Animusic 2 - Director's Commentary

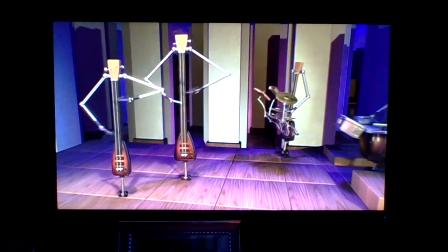[5:41]
And this is the return of one of our instruments from Animusic 1.
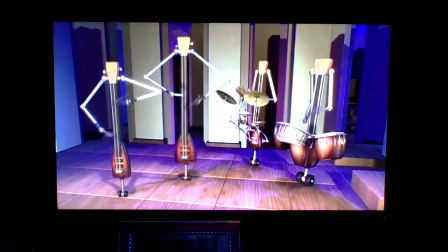[5:48]
It was actually, I think, also the second animation, stick figures.
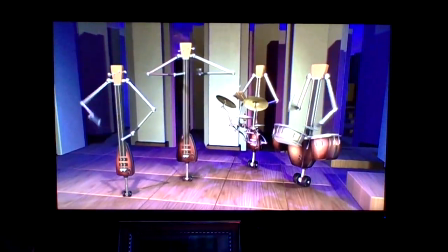[5:55]
And it was, matter of fact, the stick was on the cover of the first one.
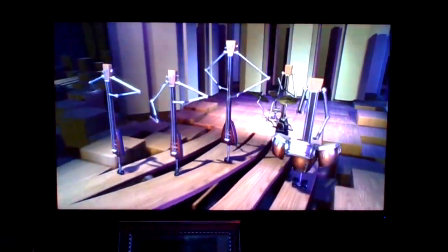[6:02]
And a lot of people really loved that instrument. And it's probably one of the simplest of all the instruments,
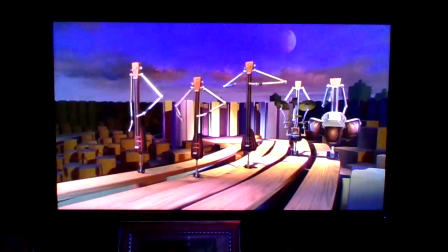[6:11]
but I think the fact that it has arms and plays with some enthusiasm
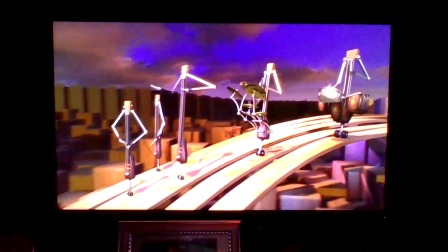[6:16]
really somehow people relate to it a little bit more, sort of a little bit character-oriented,
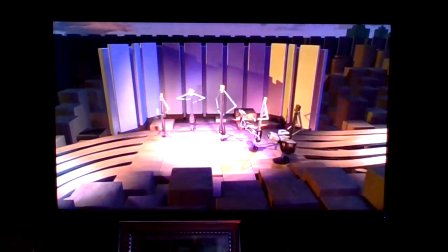[6:21]
which is not by any means our specialty. I mean, we're not character animators, and
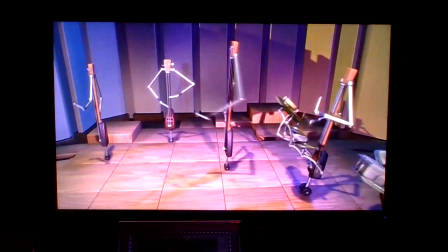[6:27]
as much as we're huge fans of Pixar and the incredible work they do,
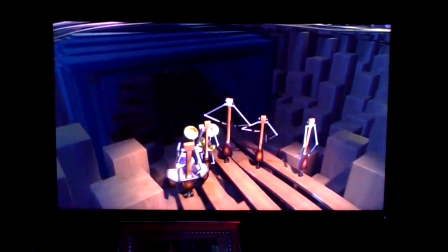[6:33]
we see what we do as being very different, and we sort of steer away from the characters with ears and eyes and everything. Although, as you can see from the first two animations on Animusic
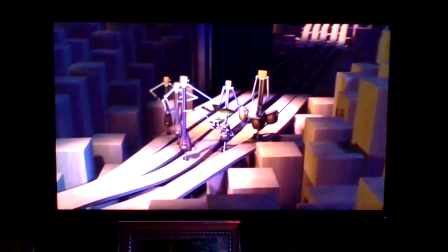[6:49]
2, we're moving a little bit in the direction of being somewhat character-like in quality.
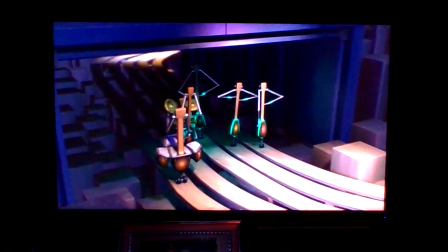[6:57]
They still don't, of course,
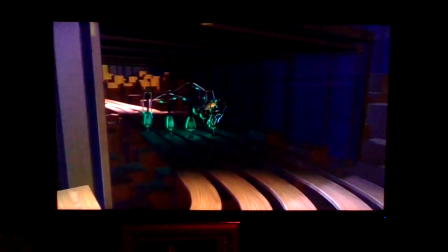[7:00]
have mouths and talk and sing and stuff like that, and I don't expect they ever will,
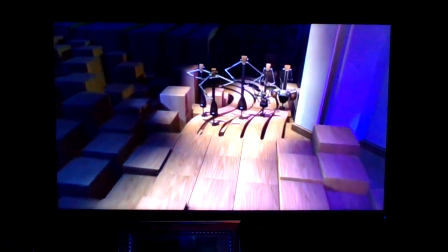[7:07]
but there is some amount of human-like qualities to them that I think people can relate to,
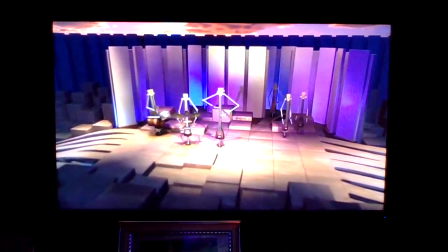[7:15]
and makes it a little more fun. They have little personalities and attitudes, and so yeah, that is definitely a lot of fun.
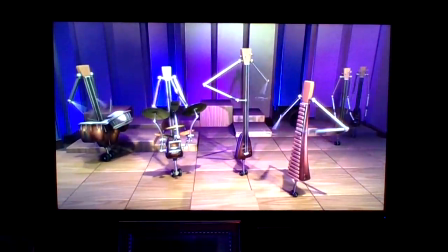[7:24]
So anyway, one of the really cool aspects of the production process this go around for
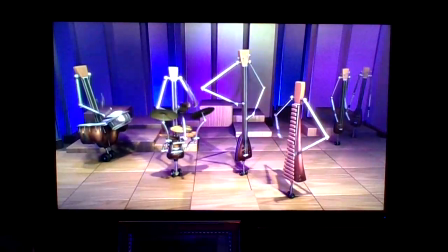[7:30]
Animusic 2 was that we were able to integrate in a few other people into parts of the process.
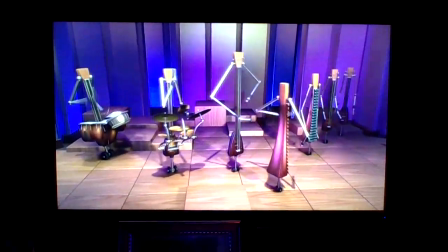[7:36]
And for example, here we had Eric Chauvin do the sky for us.
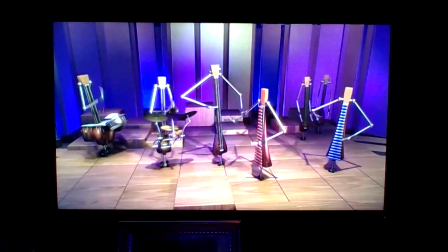[7:44]
Eric is a very, very accomplished background artist. He does matte paintings for all kinds of movie and TV stuff.
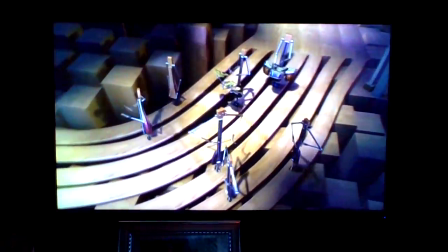[7:51]
And he just contacted us one day and said, hey, you need any help doing some backgrounds? And in fact, we did need a couple of backgrounds done.
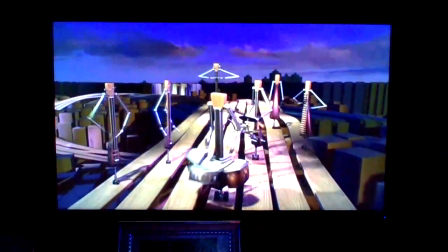[7:59]
And so it was perfect timing. And he actually went out and shot pictures of a real sky out where he lives,
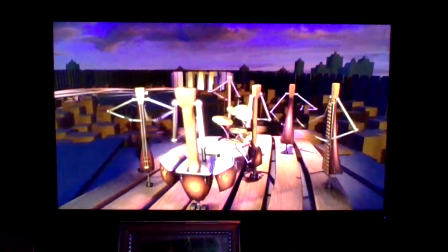[8:08]
and using some special camera rigging,
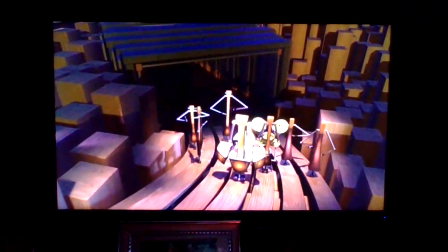[8:11]
and then took, I think, something like 8 different images of the sky and sewed them all together in Photoshop to make a panorama of the sky that you see here.
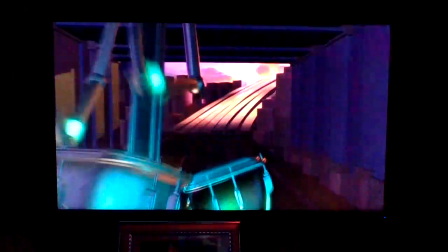[8:22]
And then he colorized it and applied various techniques to make it seem a little less real,
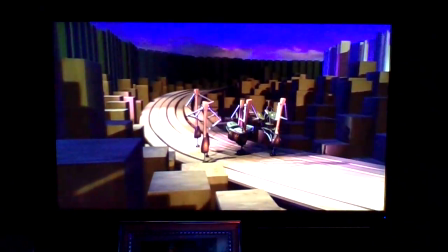[8:30]
a little bit more integrated into sort of computer graphics land where these guys live,
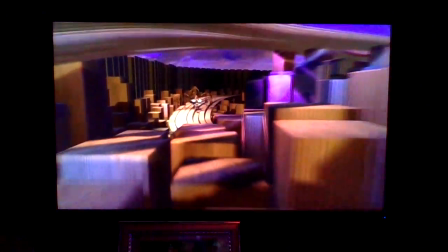[8:35]
and match the colors to our environment to make it seem like it was all being lit in the same way.
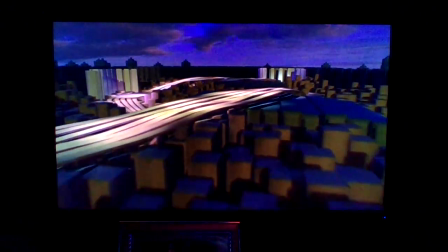[8:42]
And I really like the feel of it, how it came out. I think it's really cool.
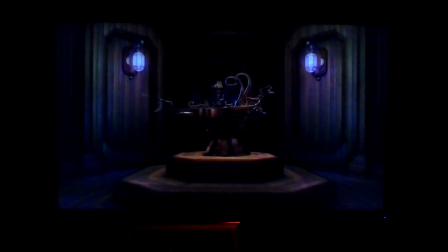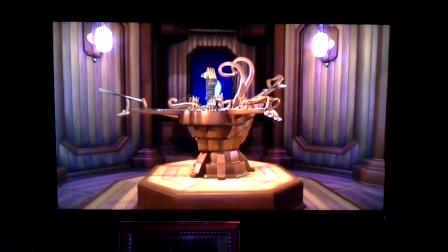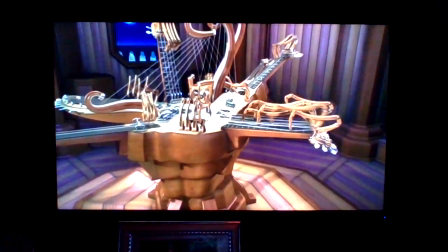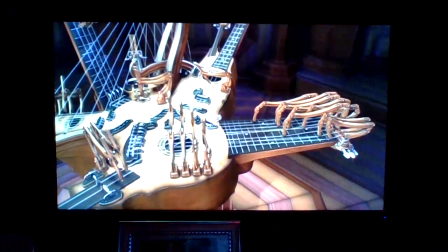[9:08]
Here we are in the acoustic number of the DVD.
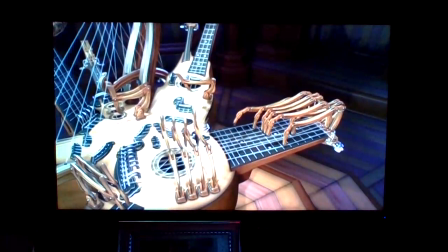[9:12]
We try to make sure we have at least one that's fairly mellow, at least mellow most of the time.
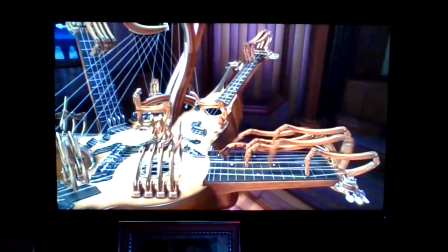[9:18]
And acoustic, no electronic parts, no lasers and flashing lights and all that stuff that I tend to gravitate towards a little bit.
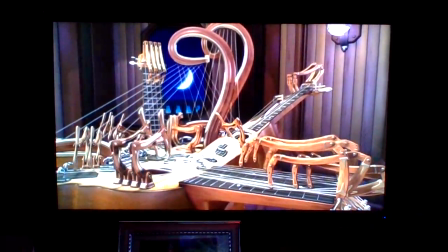[9:26]
And this is more serene and peaceful and less science fiction, but still a little bit out there.
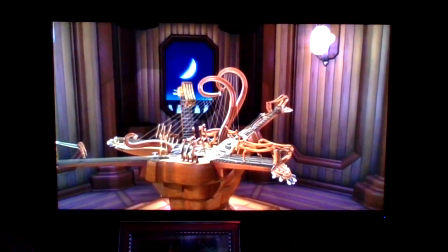[9:33]
And this was an interesting one in many ways.
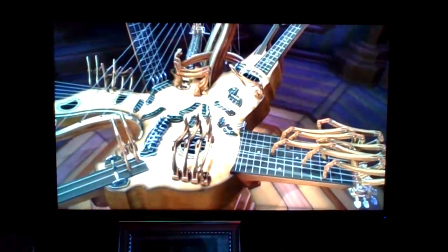[9:39]
Often our pieces start, and I have a very clear idea of the instrumentation.
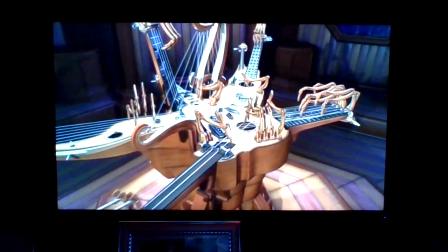[9:45]
I have a sense of the music, and other times less so.